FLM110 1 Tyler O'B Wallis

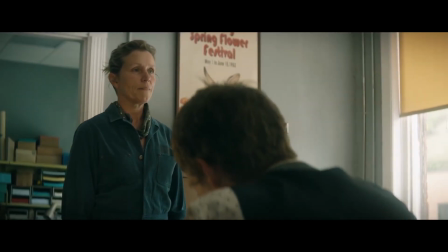4:07 Welby's head moves slightly too far over into Mildred's space, and so the camera moves.
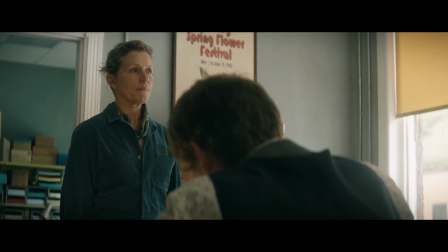4:13 However, this seems to happen just at the right time for the characters to start to understand one another.
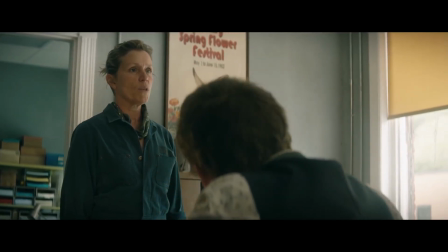4:18 I say that because only a short time passes before the visual dynamics change. She moves over to his side of the desk and hands him the funds for the billboards.
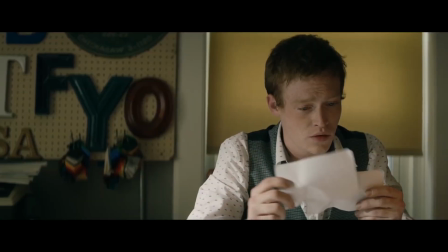4:27 Once the transaction begins, Mildred's physical attention turns to the view of the police station, her back turned to Welby.
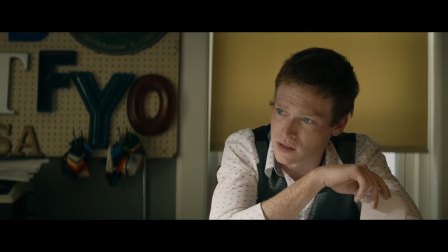4:35 The visual relationship between the two evens out, putting Welby almost to the same power as Mildred.
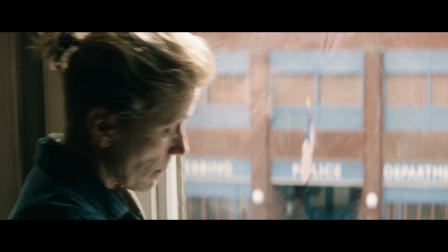4:41 What I personally took away from the mise-en-scene when it comes to the narrative is that a level of trust has been formed.
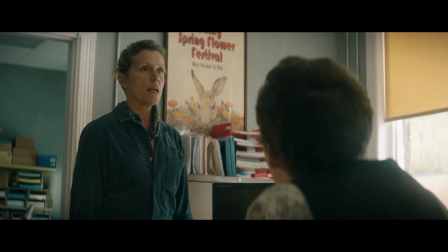4:47 But it is a fragile relationship that, if broken, will result in damaging effects, mostly for Welby.
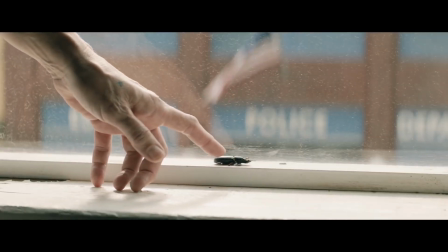4:52 Notice how these few shots near the end of the scene paint a picture of Mildred. Taking
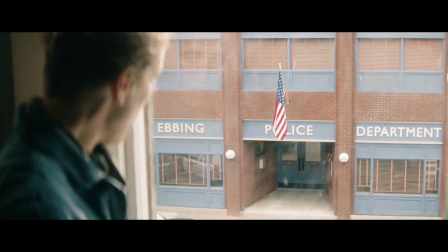4:58 away what we already know of her motivations, these two shots say everything we need to know.
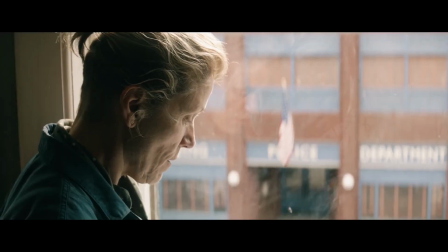5:02 When she helps the cockroach off its back, the sign for the police station is clearly visible in the background.
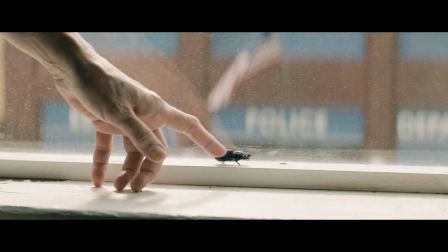5:07 What this could be saying is that she is doing with her own authority what the local police should have been doing with their daughter's case.
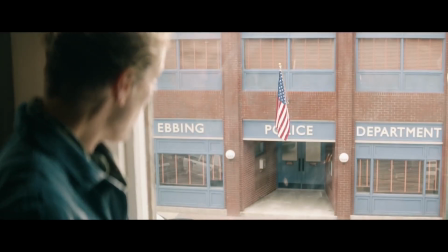5:13 Or it could merely be an illustration of her empathy towards an insignificant living thing.
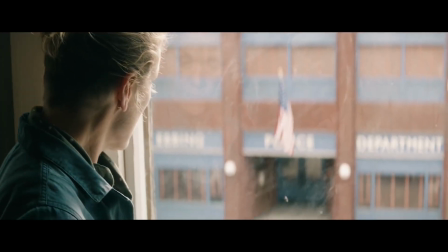5:18 Either way, we now see Mildred to be something more than the hostile woman that originally stormed into the officers ready for confrontation.
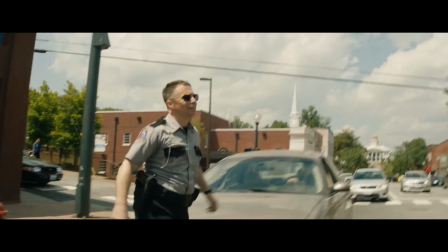5:25 Which, in contrast with the character from the second scene we are going to analyse, is something closely resembling the act of a saint.
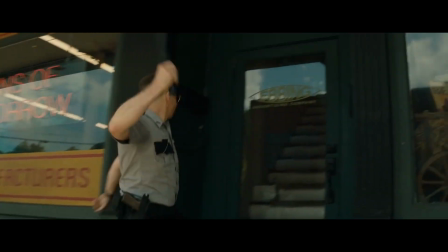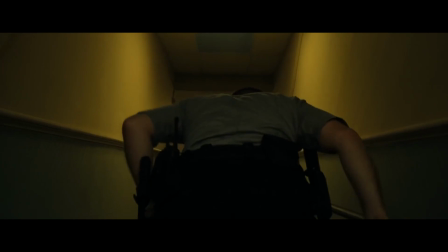5:41 Much like Mildred, Dixon enters those same officers ready for confrontation.
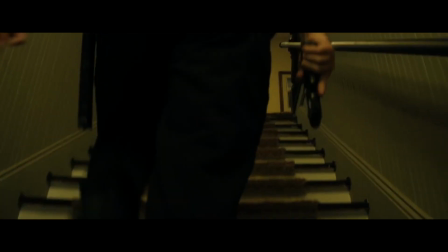5:45 However, unlike Mildred, it is fueled by pure anger after the death of Chief Willoughby.
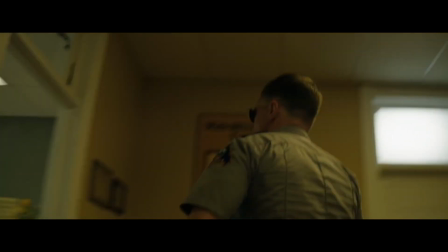5:50 And as you can see, the way in which he responds to his current situation is a far cry from that of Mildred, both of which feel they have been the victims of injustice.
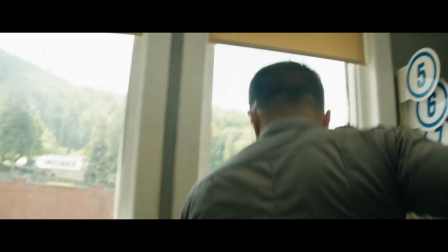6:00 This is ironically where I see the most obvious similarities between them. In reality, they are very similar to the way they act to said injustice.
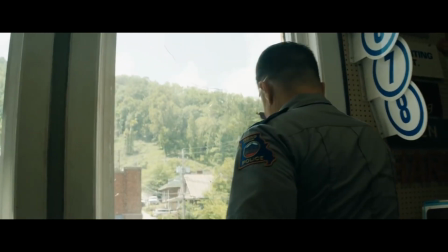6:08 They both are the ones that are inclined to use physical aggression as a means to get their point across.
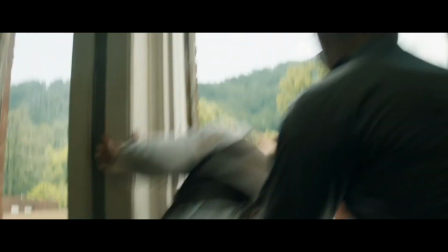6:18 This, in essence, is the polar opposite of the first scene in a lot of ways. From the characters to the filming techniques.
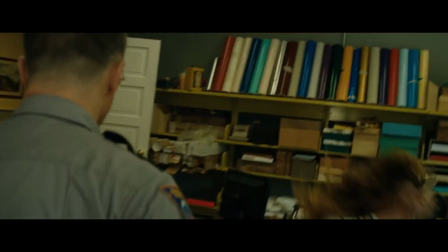6:24 Where the first scene was calculated in the sense they placed specific characters in specific positions to illustrate their individual standing in the context of the narrative,
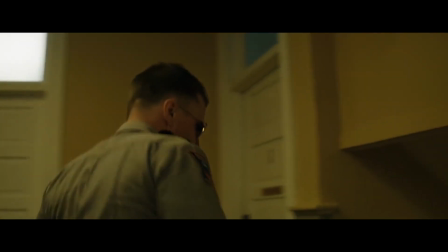6:33 this scene is made up entirely of one shot,
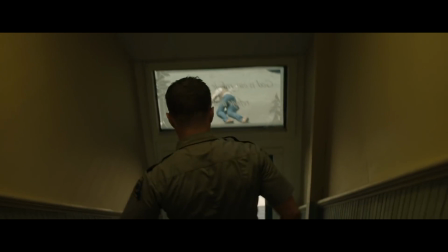6:35 which I will mention they went through a lot of trouble and a lot of planning to achieve, focusing only on key elements.
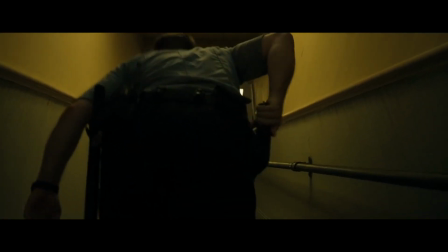6:45 Now here, as Dixon makes his way up these steps, the focus has been put onto the weapon that Dixon happens to be carrying.
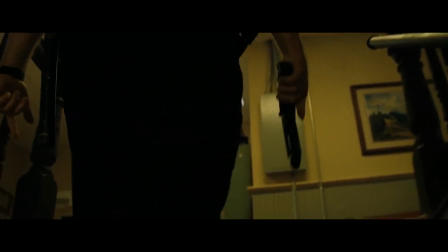6:53 Needless to say, he means business, yes. However, now he has changed the way he is handling the gun,
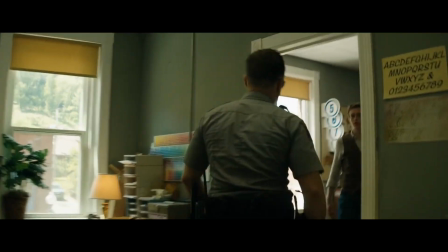7:00 suggesting that he has rethought his plans from lethal to slightly less lethal.
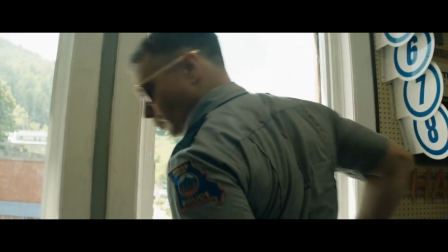7:05 I also wanted to talk a little on the way the filmmaker decided to use the camera and a non-diegetic sound to illustrate the emotional state of a character.
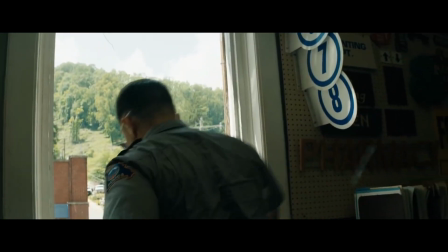7:13 By using the handheld approach, they made an obvious statement on Dixon's character. He is psychologically unhinged.
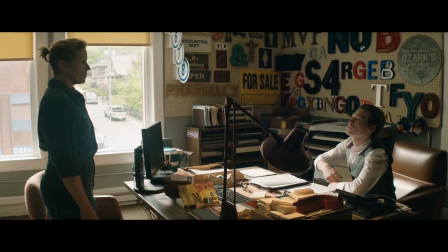7:23 In comparison to Mildred in the previous scene, she was in control of both herself and the discussion she was having with Welby, and so the movement of the camera was smooth.
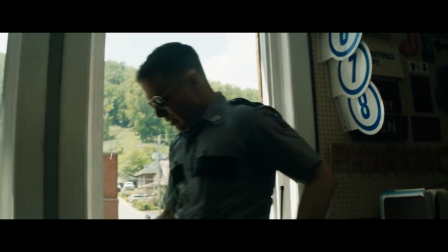7:33 Dixon's emotional state is volatile, and so the camera has been agitated.
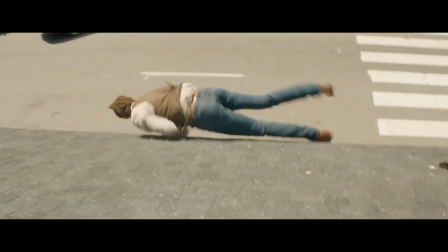7:41 I think what was happening in this scene was the very lowest point in Dixon's role.
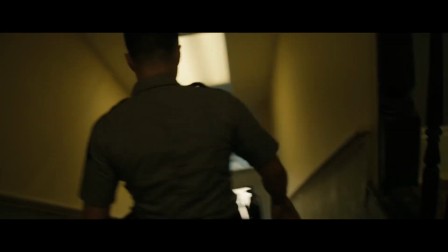7:45 He not only showed a lack of intellectual stability, but he also made it clear that his understanding of ethics was not only lacking, but was also dangerously distorted.
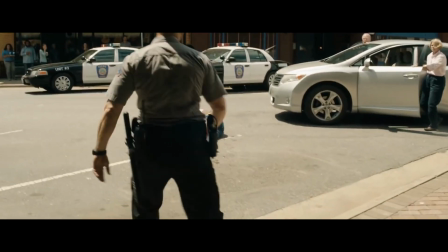7:55 In later scenes, Mildred is seen to be acting out in a similar way.
Fuck 'em.
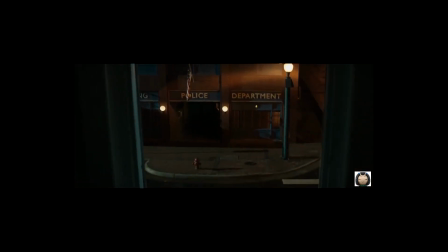8:01 The movement of the camera agitated due to her emotional state. And also, like Dixon, there was also a similar use of the non-diegetic soundtrack.
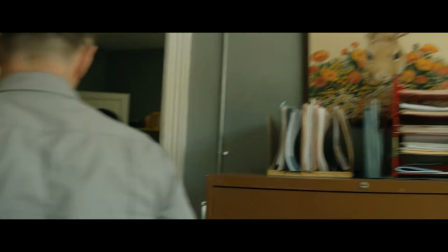8:10 This to me is proof they are not far apart from one another, and that they are both capable of acting on bad judgment.